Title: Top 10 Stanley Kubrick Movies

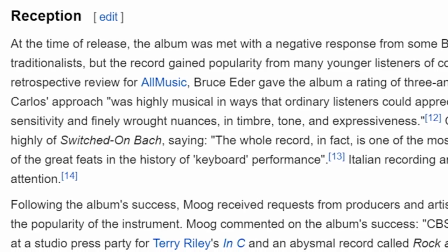Basically, it's a bunch of classical Bach made to sound electronic, which was met upon its release with negative comments about making the composer's beautiful music sound highly unnatural.
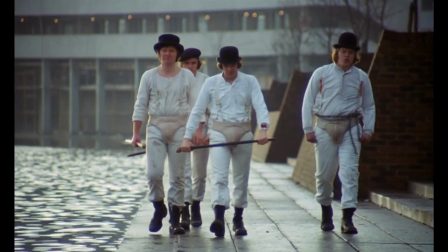But given Clockwork's core theme of perversion and true horror and warping something wholesome, this is exactly who you want behind the score.
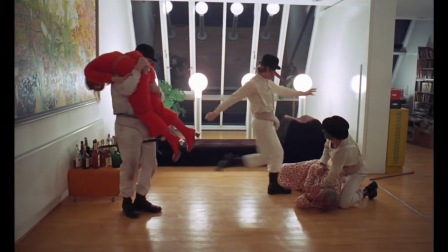Alex wearing the typically pure white, but acting anything but pure, his views on sex,
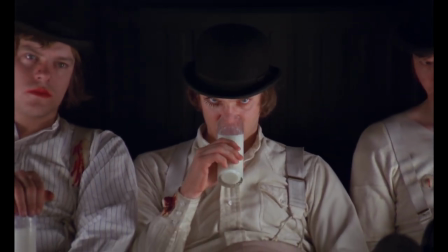and traditionally harmless milk containing drugs all parallel the unnatural procedure Alex
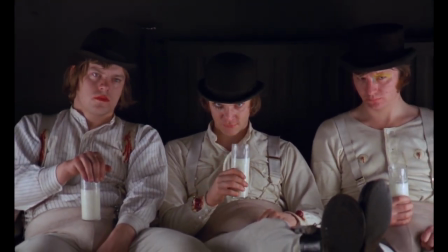undergoes in the same way the film's score was intended to distort something wholesome.
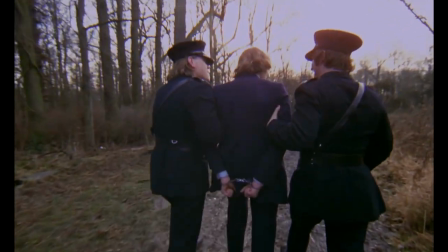To satisfy this agenda, some of the music's tempo was meddled with to the point of discomfort, and an electronic synthesizer was used.
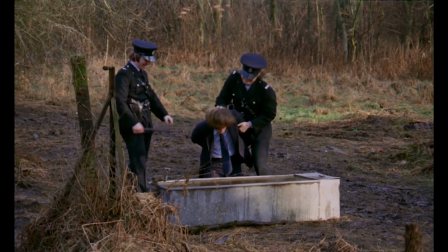But beyond the meaning behind the score's artistic deviance, it still sounds amazing. In fact, most of Kubrick's musical commissions and selections are great.
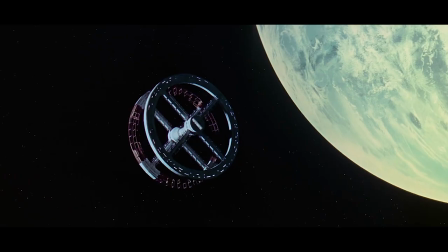The Shining's score is spooky, Lyndon's is majestic, and 2001's provides an ultra-classy atmosphere.
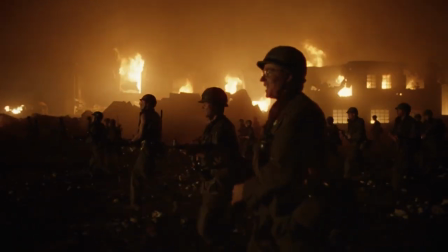The director frequently employed ironic music at the conclusion of a film, which produces a neat effect.
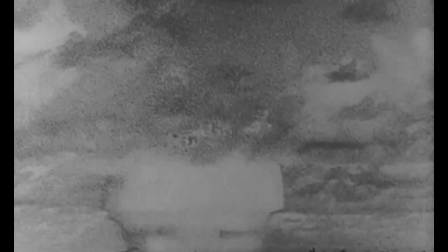When such soundtrack visual dissonance is introduced, an audience gains a better grasp on the situation.
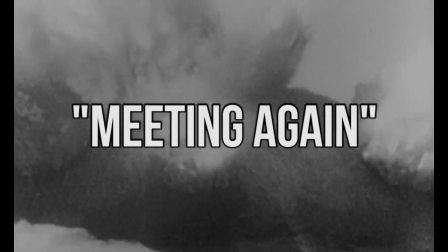By realizing that the chances of meeting again are very slim after the events of Dr. Strangelove, one recognizes the situation more fully.
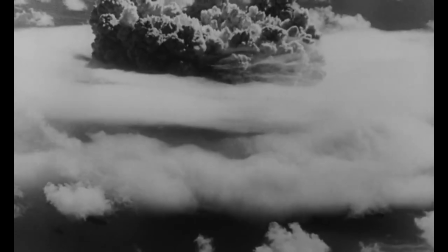But that's not to say the musical choices don't add anything to their respective films.
It's about sex!
Similar tactics are used in Paths of Glory and Full Metal Jacket. So what else is to be learned from Kubrick's body of work as a whole? What makes this guy's movie so great? Well, I've already mentioned the first trend. X factor and or uniqueness.
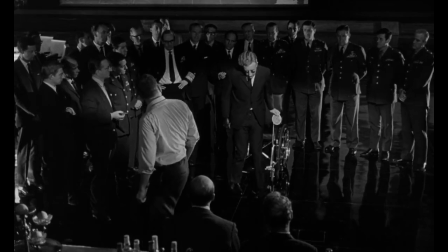There are probably dozens of forgotten movies that comment on the absurdity of the Cold War or depict delinquent violence in an effort to convey some message.
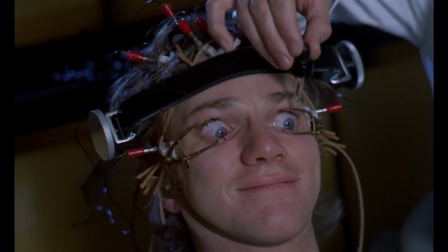But Strangelove is remembered because it's hilarious, and Clockwork has stuck around because of its backwards way of speech and cosplay potential.
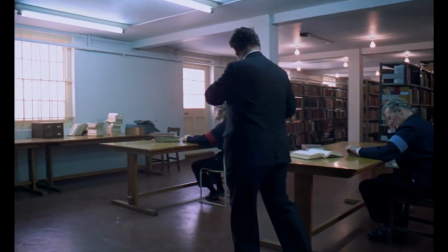I'm not saying this is the only reason Kubrick's movies were successful, but looking back, most all of his flicks have something peculiar about them.
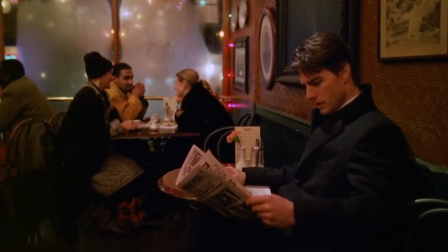Finding another movie like Barry Lyndon, The Shining, or Eyes Wide Shut is difficult because there's really nothing quite like them, and people respond positively to seeing new things. Flawless fundamentals. In this video, I use the word perfect a lot more than I typically like to, but it's the only way to accurately describe many elements of Kubrick's movies.
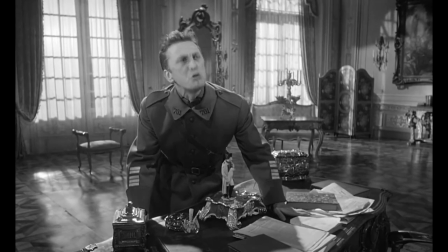If the contrast between Fear and Desire and Paths of Glory can teach us anything, it's that getting the basics down changes everything.
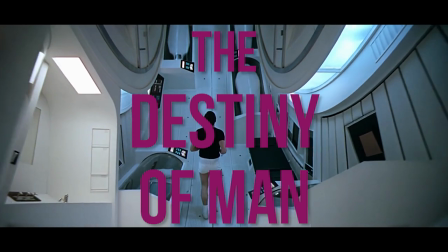Many of the filmmaker's works tackle major themes like the destiny of man, or the nature of good and evil.
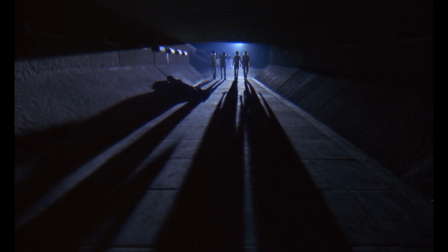And without meticulous craftsmanship behind them, they wouldn't feel like they earned the right to acknowledge such enormous concepts. Therefore, slow and steady wins the race. There was a 12-year gap between Full Metal Jacket and Eyes Wide Shut.
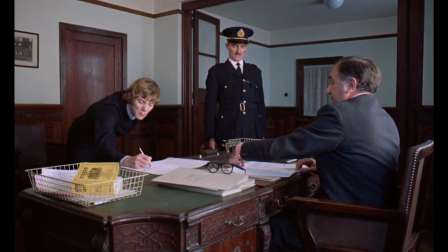Honestly, most filmmakers don't have the luxury of extending their deadlines all that far, but the message is, you can't rush perfection.
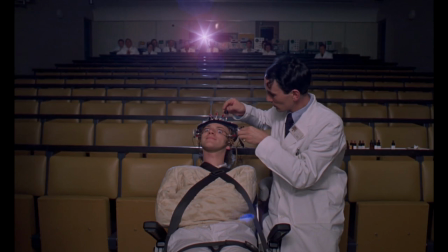Little details make a difference, and that tiny bit of extra effort is probably worth it.
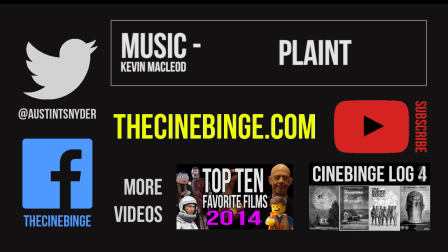And that's Kubrick. If you enjoyed this video or found it informative, please hit that like and or share button because it really is appreciated. Hey, sorry to interrupt that, but gotta point you in the direction of Rob Agger before we close up shop here, because this guy is the Kubrick king as far as theories and ideas behind the meaning of Kubrick's films go. So if you're interested in that kind of stuff, definitely check out this guy over on his channel as well as on the channel Learning. Sometimes he stretches things a little bit far, but it's all very interesting. So check it out, and of course, links down below. But now back to the conclusion.
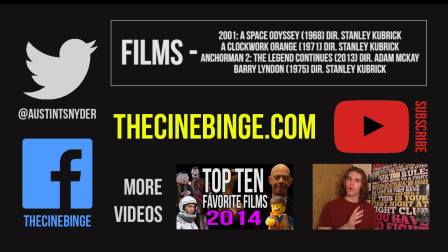It really is appreciated. Thanks for watching this video. Go ahead and leave your thoughts on the films discussed or the video itself in the comments below, and have a good one. New updates on the Binge Weekly through the Cinebinge channel or the website. But for now, I'm afraid this is...